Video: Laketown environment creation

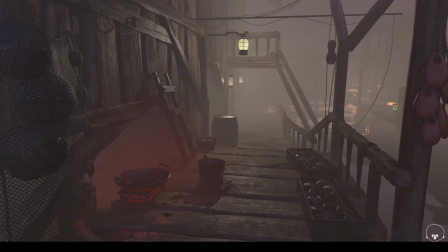(0:00)
Hi, I'm Adam Vickerstaff and here's my overview of fast environment design and the construction of Lake Town based on the concept by John Howe.
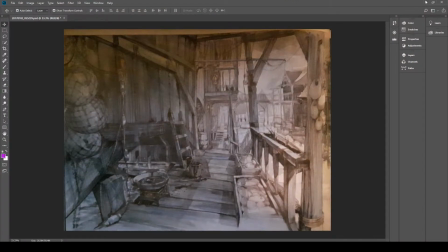(0:10)
The original concept I took from the Hobbit Art and Design book and began the construction and development of the 3D piece with the permission of the original artist.
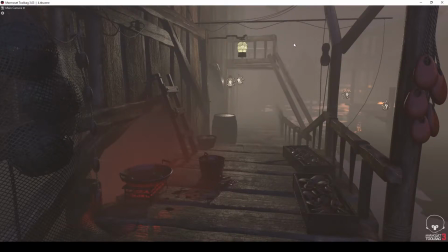(0:26)
The 3D piece I constructed was developed using one set tool bag as a renderer which allowed updates in real time through Maya and Substance Painter.
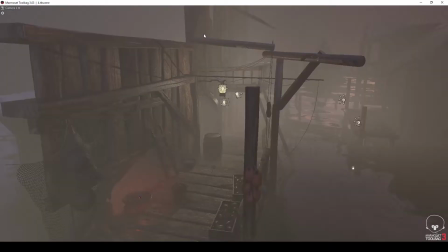(0:40)
From other angles you can see how I set about the construction, and developed the piece just from the one angle and camera view.
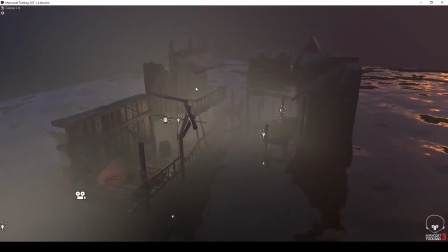(0:45)
If stepping away from that view, the piece falls apart.
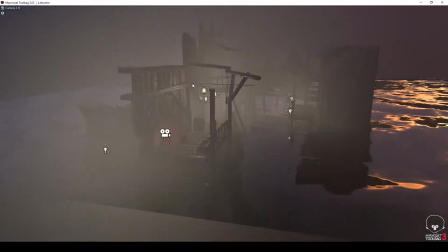(0:48)
This is in essence a scene from just one angle, with a camera that supports panning across the surface of the water to the final still image,
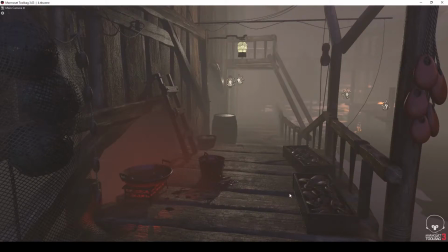(0:54)
all allowed in real time due to Mamza's capabilities as basically an engine for your 3D models.
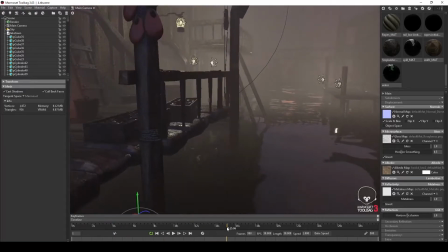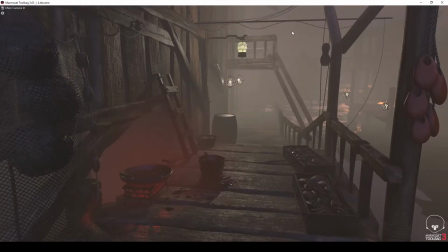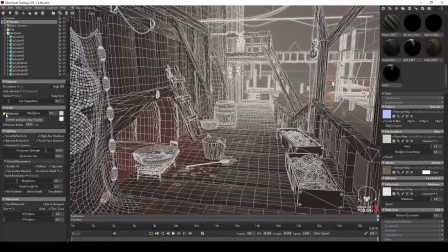(1:10)
From my frame view you can see how I set about the construction of each separate object in the scene, noting that closer to the camera the more detail I added and further away the less. Also take note and some won't be able to tell already, in some places I have to decimate rather than retologise. A quick method but one I knew I could implement in this scene without issues with the frame rate or any other smithing issues.
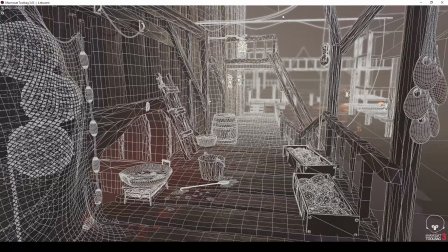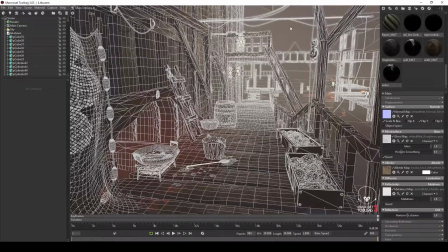By clicking around the scene you can see how I separated each element to chunks to work on.
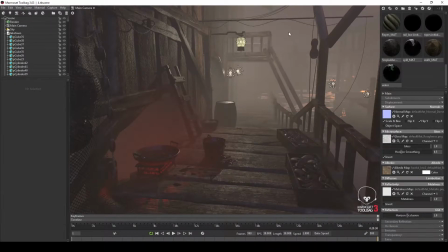(1:52)
A similar texture such as wood, the fishing pops and the fishing tackle I constructed at the same time and combined them into the scene as one element.
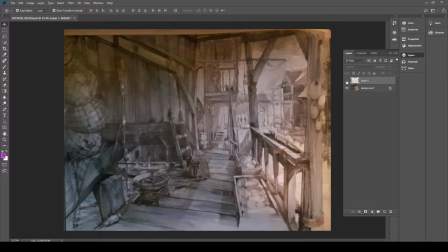(1:59)
This was decided beforehand by a paintover of the components.
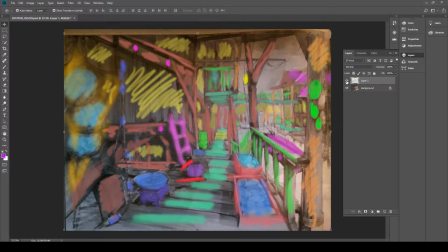By studying the scene and taking note where repeating shapes can be used, I developed an asset list. Here the paintover highlights where similar colours, which is the slightest green of the wood beams,
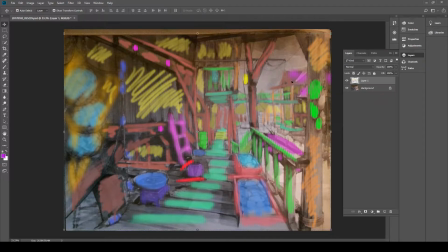(2:19)
can be reused, and repeated and flipped to reuse elements without them appearing repeating.
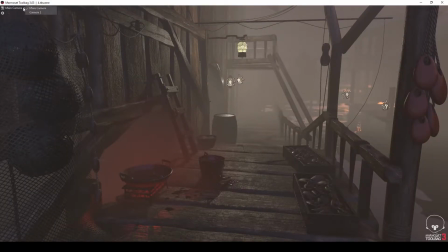(2:30)
From the paintover I constructed an object list of reusable items, so as you can see by the finished scene, the deconstruction has allowed for the construction of the scene an exceptionally fast and productive way.
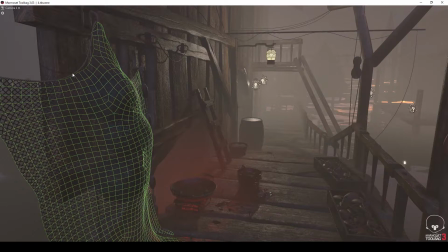Here the wood beams also are used, repeated and flipped in a variety of ways to prevent that repeating pattern that can ruin a scene.
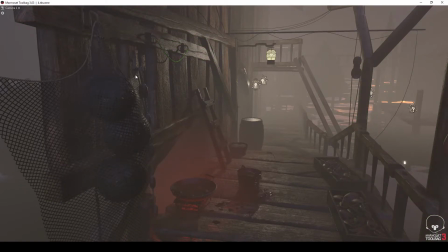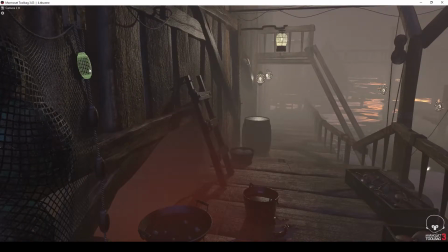(3:04)
Here the fishing rig is used a number of times, sometimes flipped, to prevent the repetitive feel. The fishing oil parts and cooking parts are made as one solid object,
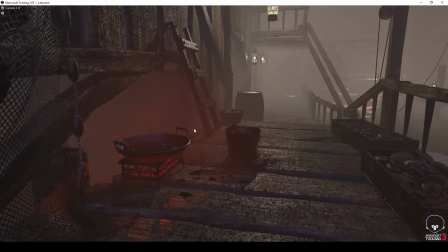(3:16)
again to save memory when imposing it to the scene and save time in the construction process, but the The actual reel itself is a separate mesh on top of the wood,
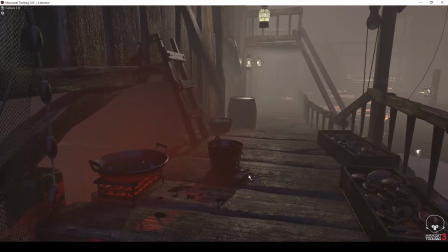(3:24)
rather than part of the wood. In essence using the same process that I used later on in the creation of the net.
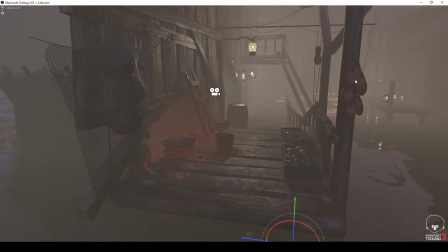(3:37)
The fishing tackle hanging up is the same fishing tackle used in the boxes, constructed in the Z brush using an Ironman brush into separate meshes.
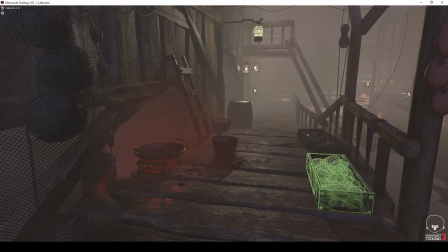(3:47)
The fishing mesh itself is a moulded plane with a pasting map to create the meshing.
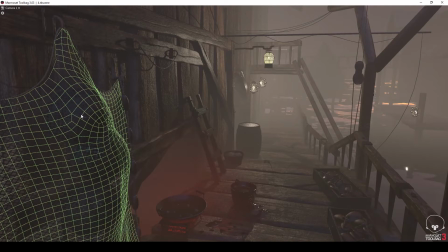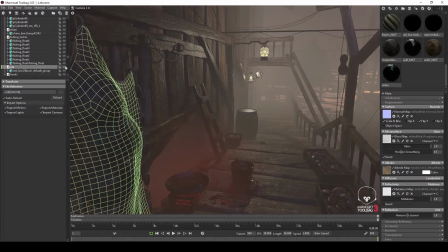(4:00)
If turned off, you can see the fishing parts below.
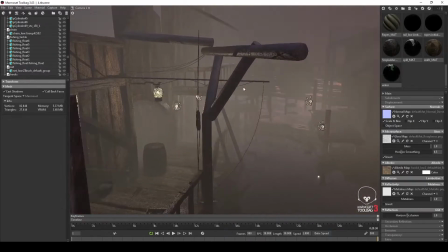(4:10)
the environment more you can see the other varying elements such as barrel, lamps and the background elements like the water.
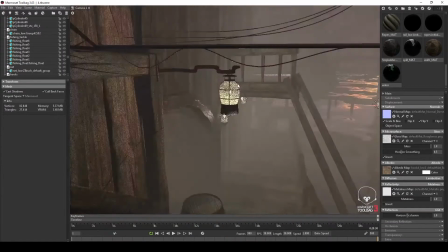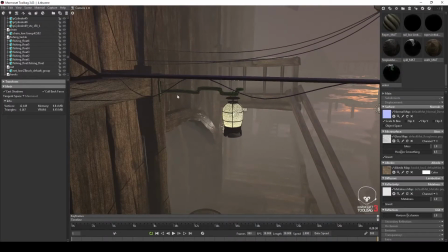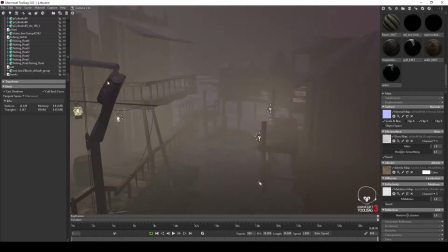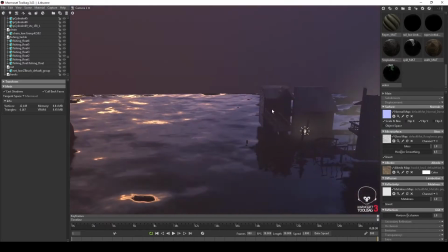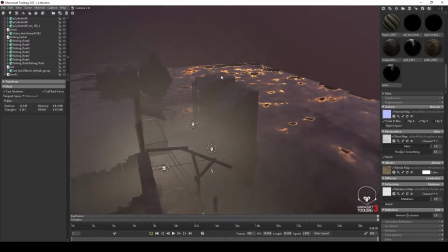(4:37)
The bridge, only half constructed since it wasn't needed in the scene, is taken from the fun part of the scene and reused.
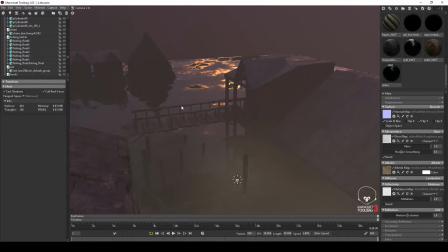Also noting that the objects further away again are exceptionally low poly and just for silhouette purposes.
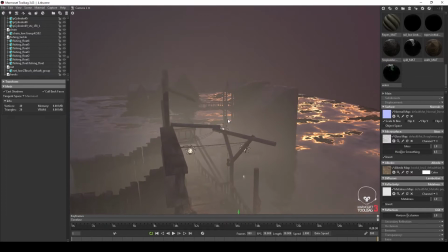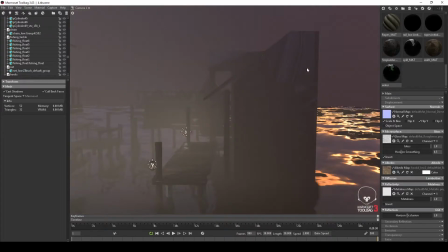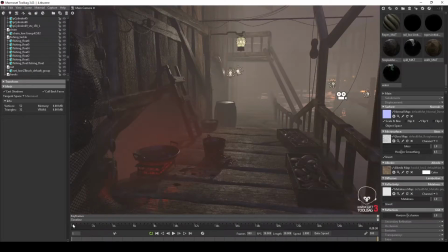(5:15)
The water is a very simple technique of a normal map created with different clouds in Photoshop, some tweaks for the material in marmoset, and that's it.
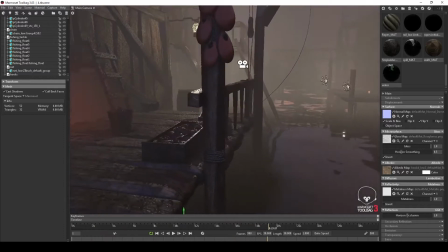(5:22)
A texture of a plane that frankly could have been simply one poly as it's all in the texture.
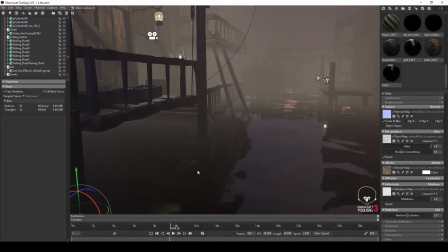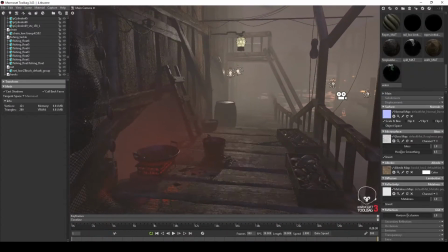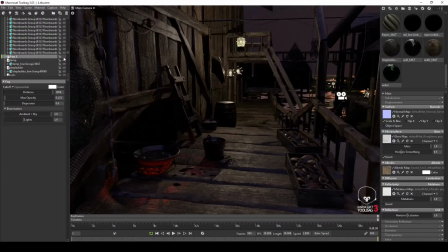(5:51)
Now looking at the scene without fog you can see each object separately much clearer, and therefore dropping back to the first instance of the geometry, begin to understand how the scene was developed.
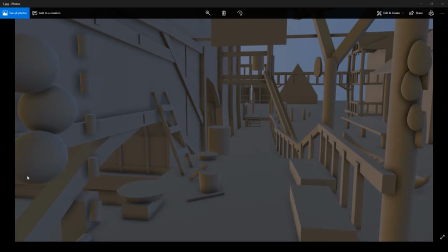(6:09)
The first scene was created using primitives very quickly in Maya and Marmoset. The test of geometry did therefore aim for the camera angle as the original pencil sketch.
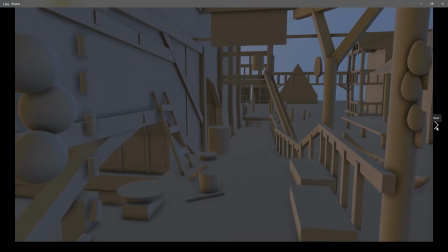(6:16)
You can see each item has been placed as primitives that are related to export, rework, and placed back in the scene in the same place, therefore creating a pipeline of sculpt, texture and substance and replaced back in the scene.
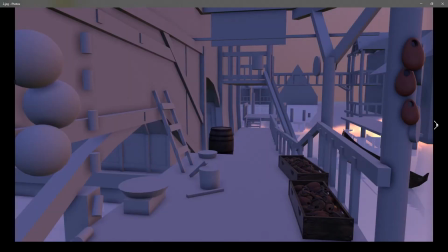(6:31)
I tested the lighting throughout this process, adjusting each moment a new asset was placed and refining each texture when needed,
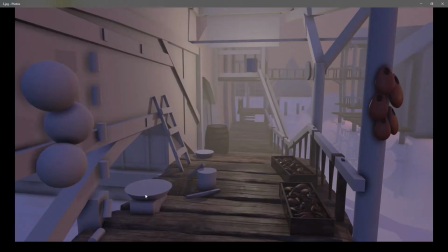(6:37)
such as the wood beams to develop a more gritty feel to the scene.
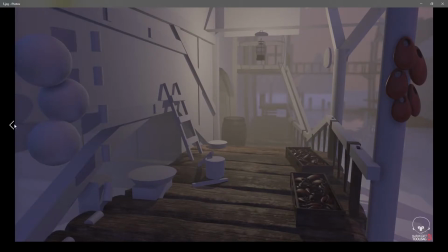(6:49)
The wood on the walls will be used in the wood on the floor texture. Also take note how when the fog is added, the distance desaturates the view as in reality.
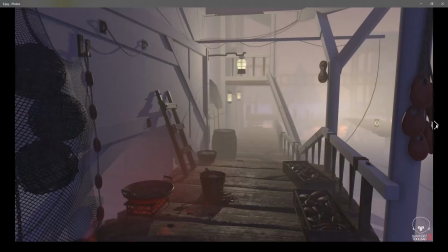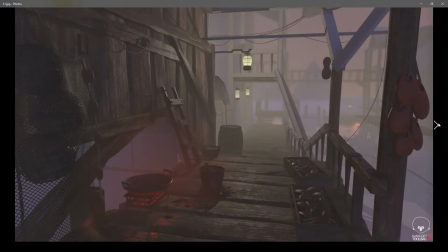(7:03)
And adding more lights in areas that can capture the interest and lead the eye, such as the fishing pots are missing and the further backlights,
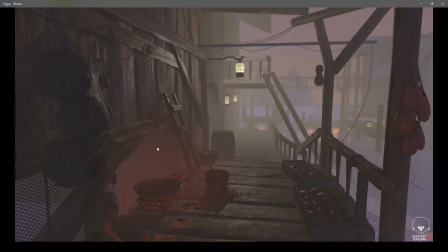(7:09)
it's important to note how the eyes are led around the scene and hopefully it might just give the interest help in the original sketch.
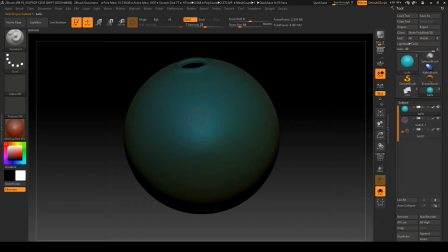(7:18)
The lobster parts were created using one of the block out spheres in Maya, the top cut off and panel loops, then the lids slightly raised when masking. The ropes were drawn with a curved brush over a duplicate, it, which gives us the final high polys.
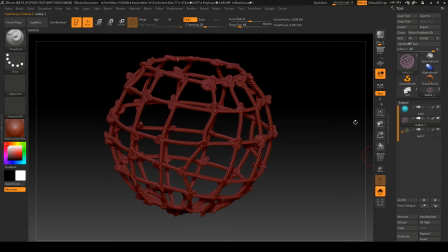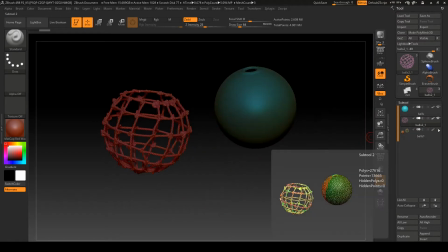(7:37)
I like to separate meshes when baking, it allows for cleaner bakes than the high poly can count from baking.
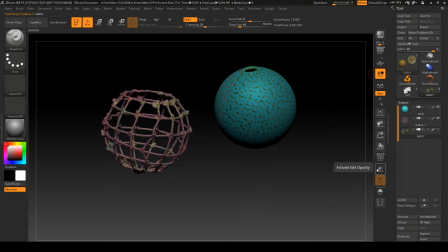(7:42)
For this, since it's so close to the camera, I create a low poly with all the detail of the high in the topology.
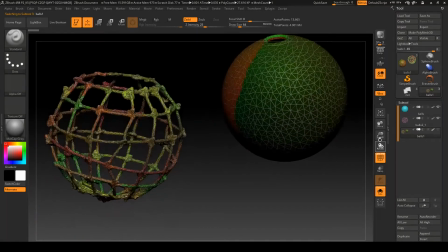(7:47)
Since the rope area is so finicky, and rather than getting into a spaghetti of wireframe, I simply decimated,
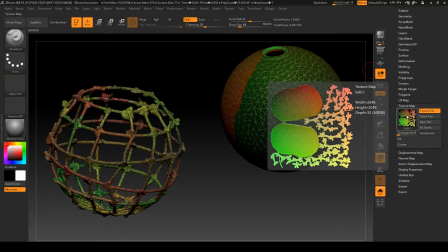(7:52)
checked the mesh, then UV'd both by cutting and editing the poly groups until I got the cleanest UV map.
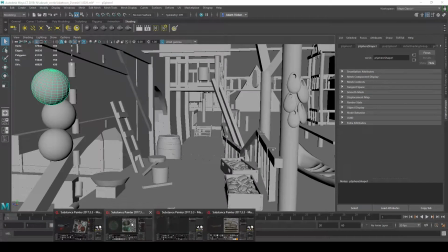(7:58)
This was all constructed again from the original lobster pot blockout, as well as the rest of the scene, and then imported into supplements for the materials.
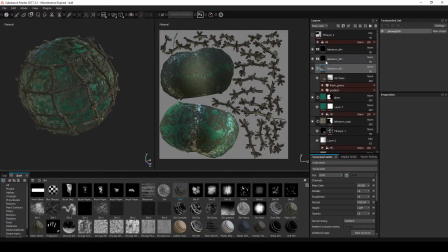(8:06)
All the reusable materials in the scene, here the rope, I saved for the smart material and simply dragged them to the next object when needed.